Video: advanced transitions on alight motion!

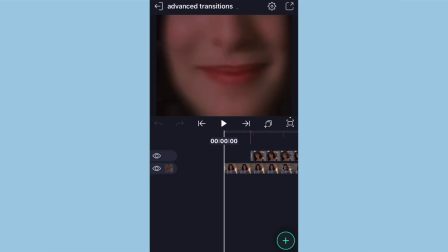Hey guys, it's me Jocelyn. So today I'm going to be showing you some advanced transitions on alight motion. So let's just get started. This first transition is going to be a page curl with a little bit of turbulence.
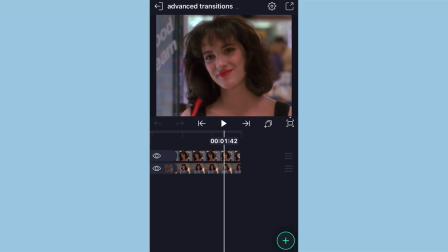First off, I want to say ignore any background noise. I've got a fan going over there because it's been so hot out. So just disregard that. Anyways, you're going to want to have your two clips set up like this.
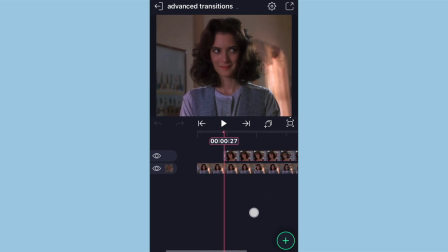One right here that's just about to end and then one right in the middle of that clip. And on that first one, you're going to want to have page curl added on. And I didn't change anything special about these settings. I just keyframe progress from 123% down to 0%, and I used this graph right here.
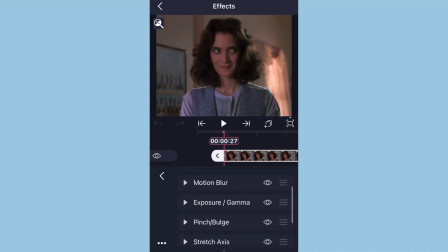Now, after I added on page curl, I added on some exposure just for a little bit of a glow once the page is coming down. As you can see, she's kind of highlighted right there. And then I added on stretch axis. So what you want to do, this is to make the little like bouncy turbulence type look. You're going to want to keyframe scale from 1.47 down to 1.
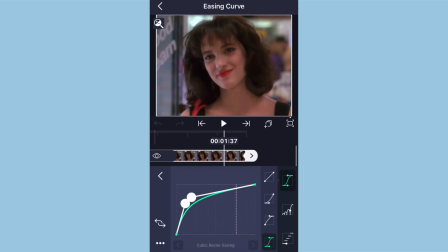And I use this graph right here.
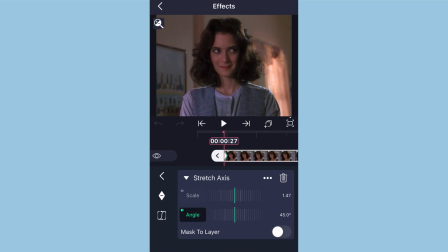And then you're going to want to keyframe angle from 45 degrees down to 360 degrees or somewhere around there.
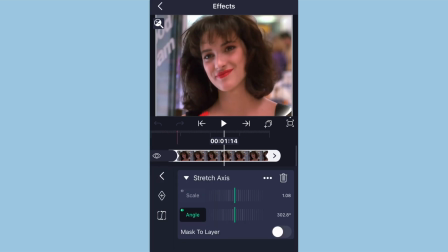And this graph right here. And that's pretty much it just for this one.
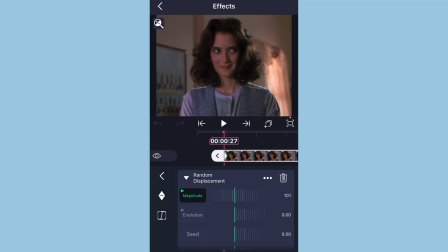I also use random displacement. You want to keyframe magnitude from 101 down to 0.
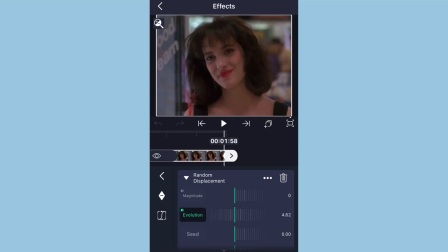And then you want to keyframe evolution from 0 to about 4 or 4.6.
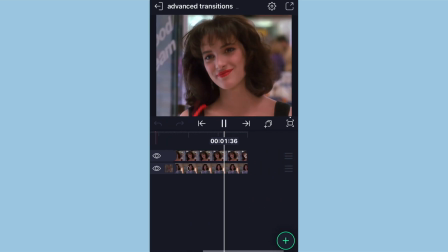And this is what it should end up looking like. Now, I think I forgot to say this, but I did do zoom out at the beginning. I just think that's what looks best.
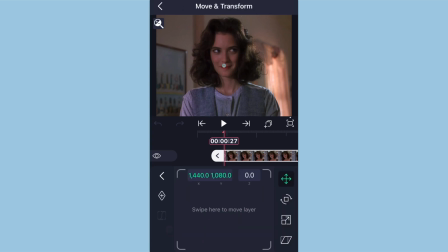And on the clip itself, I did zoom that out as well. So I just did a simple zoom out on the paper roll clip or whatever.
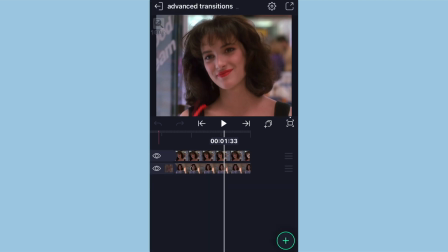And I also added on a shadow, just showing you like all the little effects that I made to help make this clip.
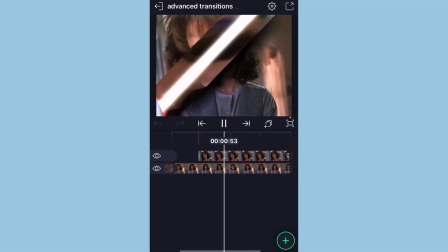And yeah, this is the first transition. I love this transition because I don't really see page curls anymore in edits, and I love them so much.
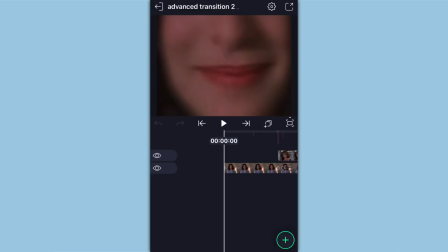And yeah. So this next transition is going to be kind of like a luma key flip type thing.
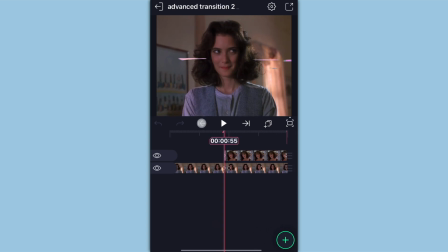So you're going to want to have your two clips set up like this. And on your second clip, you're going to want to add on luma key, obviously. You're going to want to keyframe low from about 900 to 0.
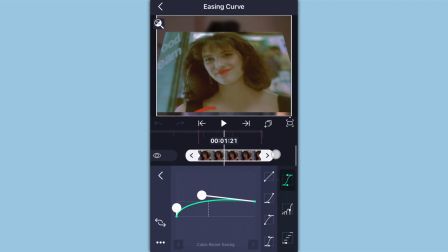I used this graph right here for that because I had a very certain way that I wanted it to look when it was coming up.
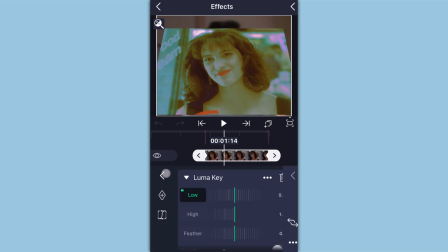I didn't want it to be too fast or too slow, so I used this graph right here. And I also made the feather about 120 because I like the look of the feather.
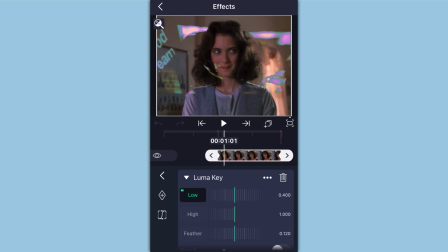I like when it makes everything look soft and not like straight edges. I don't know, that's always irritated me in editing. If you know, you know. Next, I added on flip layer, and I changed the axis to 90 degrees,
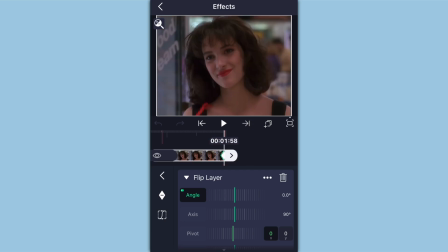and I keyframed it on angle from 315 degrees down to 0 degrees, and I used this graph right here.
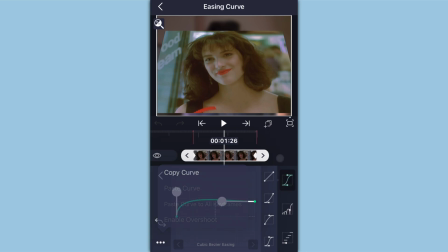Make sure to enable overshoot when you're making this graph right here. Next, what I did is I added on exposure and gamma just to give it a little bit of a glow, so I just keyframe from exposure from about 60 to 0. I never use a graph on exposure, but you can if you want.
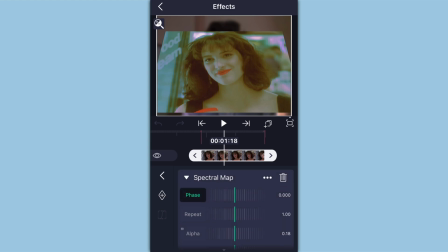And last but not least, I used spectral map, and I keyframed alpha from about 30 to 0. And I didn't use a graph on that either, and if I did, it looks like this. And yeah, this is literally it. It's so cute and simple, and I just love it.
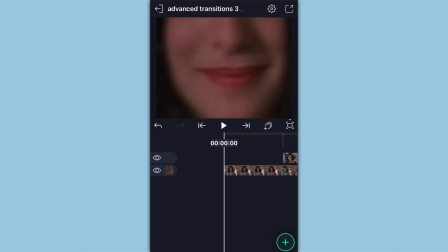This next transition is kind of like a rotated reveal, so what you want to do is you want to have your two clips set up like this.
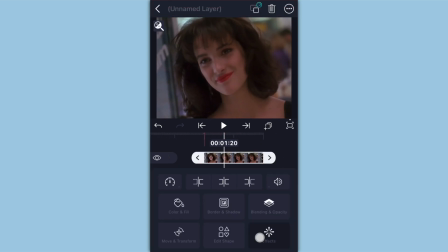And on your second clip, add on wipe. Keyframe both start and end from 50% down to 0% for start and down to 100% for end.
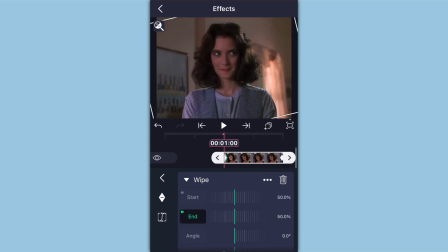So make sure they both start out keyframed at 50%, and on the second keyframe for start,
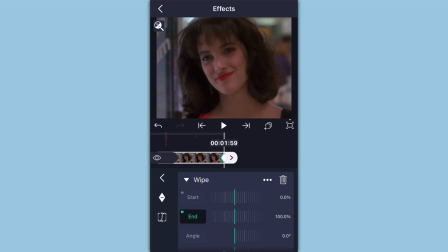make that 0%, and on the second keyframe for end, make that 100%. And I use this graph for the both of them right here.
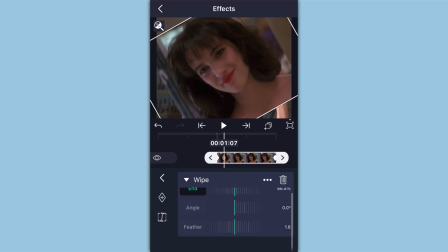Next thing I did is I also made the feather 1.8. Like I said, I love the look of the feather.
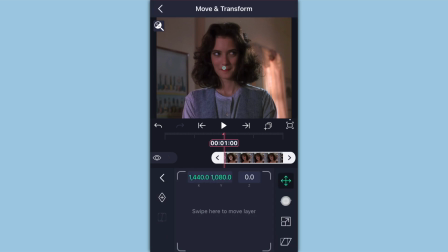You don't have to add that if you don't want to. And next thing I did is I went on to rotation, and I added two keyframes, one at the beginning and one at the end. And on the one at the beginning, I keyframed it from 193 degrees down to 0, and I used this graph right here.
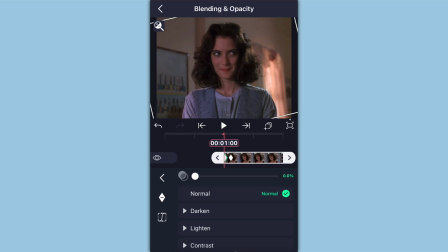Now, and the very last thing I did is I just went to opacity, turned it down, added a keyframe, moved a few frames forward, added another keyframe, and then just turned it back up.
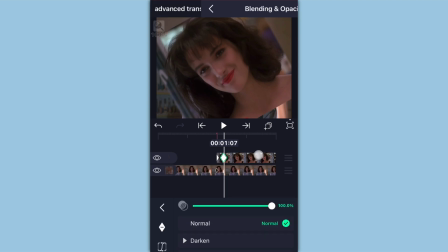I didn't add on a graph or anything for that. As you can see, this is just what it looks like.